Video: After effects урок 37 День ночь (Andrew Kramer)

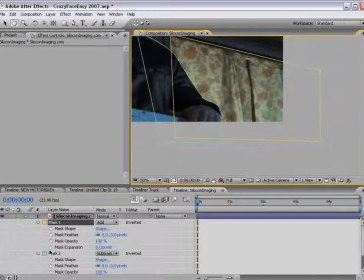К примеру, сначала совместить этот mask с окном, и только потом уже переходить ко второй части и регулировать пересекающиеся участки.
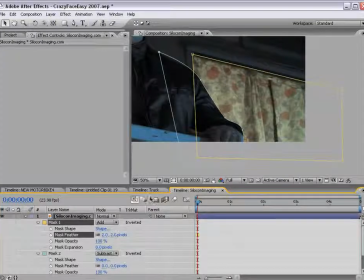Выставляем функцию mask feather на 2 пикселя и добавим яркости
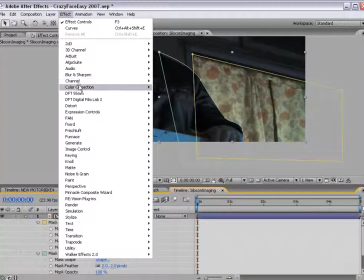изображению. Для этого убираем функцию Curves Adjustment.
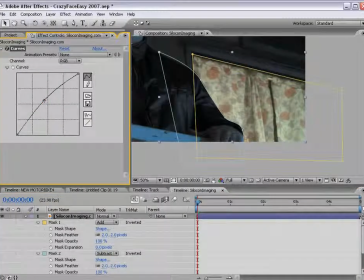Не забывайте, что комнатное освещение ночью выглядит оранжевым, поэтому сначала выбираем Red Channel, добавляем оттенок красного, а затем Blue Channel, чтобы убавить синеву изображения.
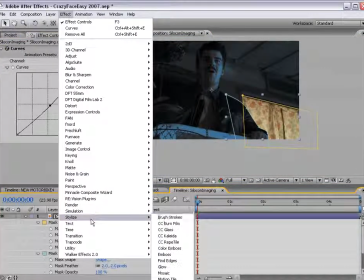Таким образом, окно выглядит ярко освещенным. Далее выбираем Effect, Styles, Glow.
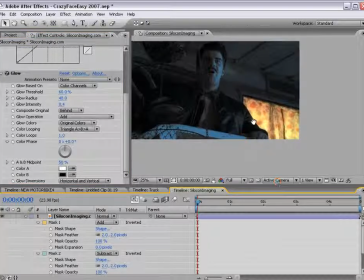Увеличиваем радиус освещения, но уменьшаем его яркость. Все это создает впечатление, что с улицы в комнату проникает свет.
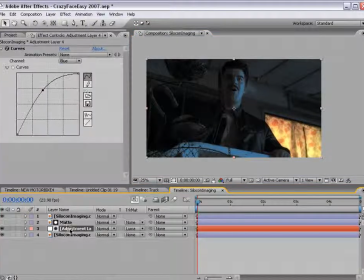Теперь возвращаемся к регулирующему слою и делаем его цвет более красным, поскольку теперь у нас есть источник, свет из которого может падать на изображение.
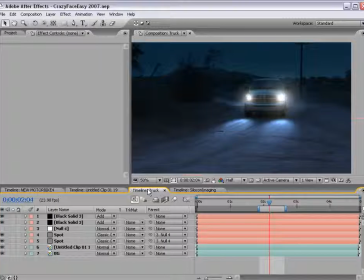Как вы могли убедиться, основная техника достаточно проста, но при внесении побочных эффектов, дополнительных слоев и так далее, может немного усложнить задачу. Примерно то же самое происходит, когда вы покупаете упаковку хлопьев для завтрака и видите сзади на изображении игру «Волшебный глаз»,
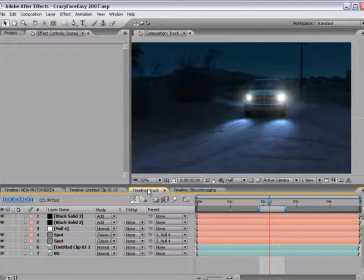зашифрованное изображение, как в компьютерных играх. И если вы посмотрите на картинку под определенным углом, а потом отдалите коробку от лица, то увидите 3D-изображение, к примеру, скейтборда или еще что-нибудь настолько же тупого.
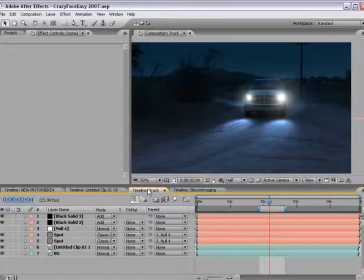Я, кстати, никогда не вижу этих штук. Я столько раз пытался, и у меня даже была книжка, в которой рассказывалось, как это делать. В любом случае, меня зовут Эндрю Крэмер. Спасибо, что смотрите мои уроки. Не забывайте читать мой блог и оставлять комментарии.
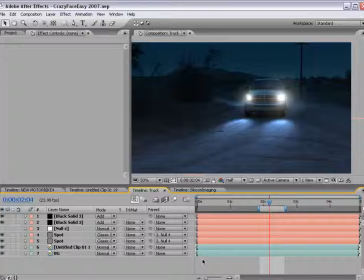Также не забывайте приобретать товары в нашем онлайн-магазине. Увидимся.